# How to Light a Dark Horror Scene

How to light for a horror movie. Hello everybody, my name is Marco Bagnoli, I'm a cinematographer, and today we talk about a horror movie which I think have most of the time the coolest looks. They're very extreme, they're very contrasty. Most of them are shot on film to make feel everything more organic and real. And in this cinematography breakdown, I'm going to show you a horror movie and how you can get a similar look.
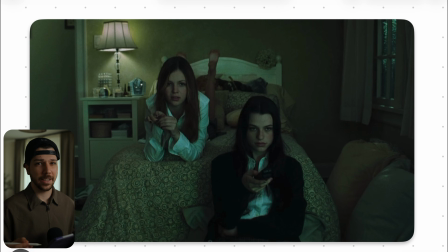21s
So this is the first shot we're looking at. We have these two girls sitting on a bed and we're already breaking some rules, which I love as a filmmaker. Normally they're sitting in front of a TV. So the light should actually come from this direction. But when you look at their faces, analyze the nose shadow, the light comes from the side.
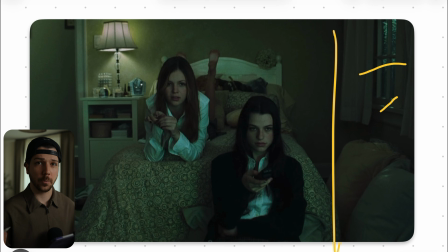39s
So why do we do this? That's not light continuity. It looks wrong for most people when you're making movies. But when you want to feel something like one single mood, the whole movie, you want always the tense, contrasty feeling, you have to fake and twist reality a little bit, get a continuity.
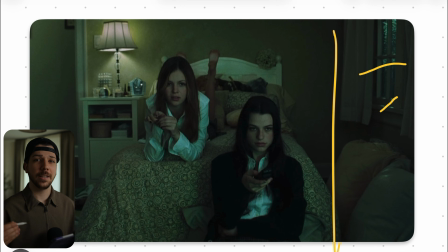58s
That's where we sidelight these characters more. This whole movie is a lot of sidelight because it creates very, very much contrast, and contrast helps to sell the illusion of danger and something is wrong a bit more. So how do we set up a shot like this?
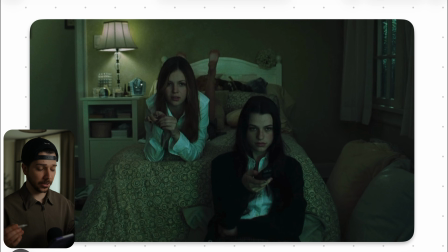72s
First thing I would always do is set the camera at the right position and then set your exposure how you want the whole room to feel. We're here at a very low exposure. Everything's already pretty dark because you want to make it feel like it's always rainy outside or something similar, overcast day.
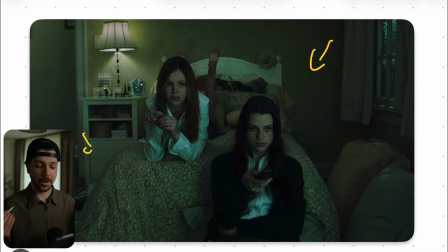90s
So the whole balance of the room should feel very dark. Then problems that can occur is like this. You have a window. So what is when you have a really, really nice day? A lot of sun. That's not the mood you want. So one thing you can actually do is put ND foil and just glue it, tape it onto the window.
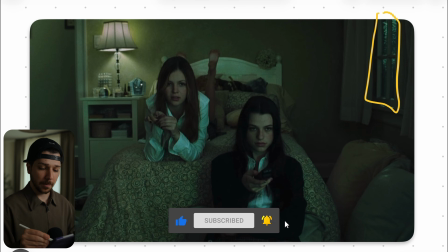109s
So you drop the exposure of the whole room and also make everything outside feel a lot colder. And when this movie was shot on film, I don't know, in digital it's a lot easier to do. You would change the white balance also to a lot colder outside. Or you can do the same thing with the ND foil.
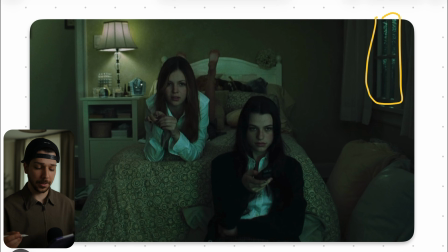127s
You just use CTB and place it on the window, and it will also drop the exposure a little bit more, but you can get a little bit more coolish feeling outside. So that's how I would manage the window here. So in digital time, when we're shooting Red, Venice, Alexa, we have a lot of color information.
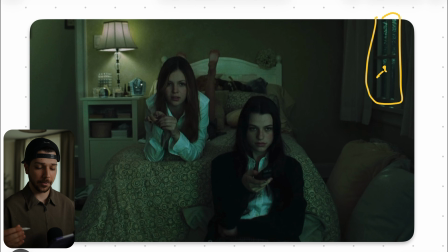145s
So we'll just put another layer on it of the raw file, change the white balance, make it darker, done. So that's a way how you can do it. Then the next thing they did here is add this little practical. Practicals are our best friend, just add atmosphere and a little bit more interest for the camera in all of our shots.
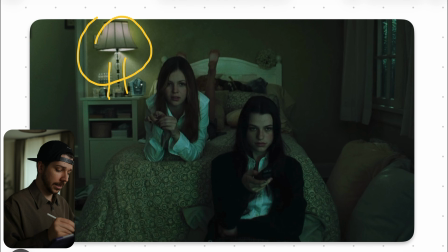164s
And in a home movie like this, you will see these kinds of lights everywhere. Sometimes there are 10 of them in one shot. It's completely dark. These lamps are very low on exposure most of the time, just that we have something to see, some atmosphere.
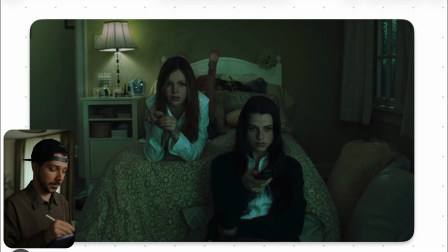179s
It just looks pleasant to the eye. And the secret for it is don't just have something like a free bulb standing across, because that would draw too much attention. That's the reason why we have always lamps like this, because they diffuse the light very nicely and to make the source a lot bigger.
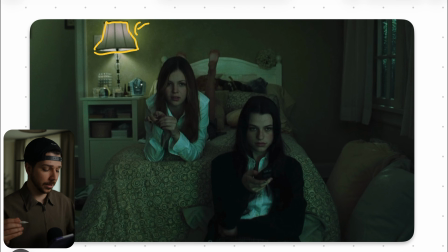195s
So big source, always good, and a practical, also very dim. Don't overdo it. We want to keep all our dynamic range. Then, after we done all this, the room exposure is pretty set. And now how do we light these two girls? One thing I would always start with is the key light.
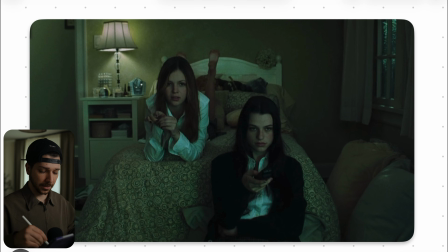212s
And the key comes here obvious from the side. So how do we manage a light like this? We actually have a very, very soft key light. We don't know how much space we have in the room. So placing a light with big softbox, difficult. So what is things we could possibly do?
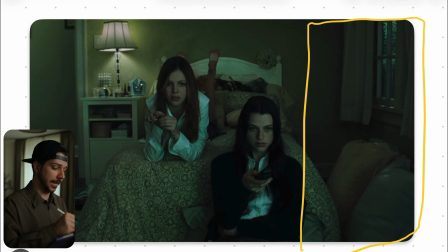227s
I would place a big bounce board here and then add a light with a spot mount, 300G or something like this. Just shoot it across the room in a very narrow beam so that we hit most of the bounce board so that it bounces back into the scenery.
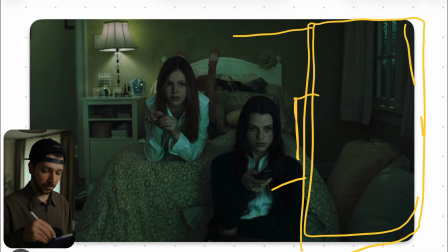243s
Then you can throw maybe another small diffusion in front of the faces so that we have something like a book light.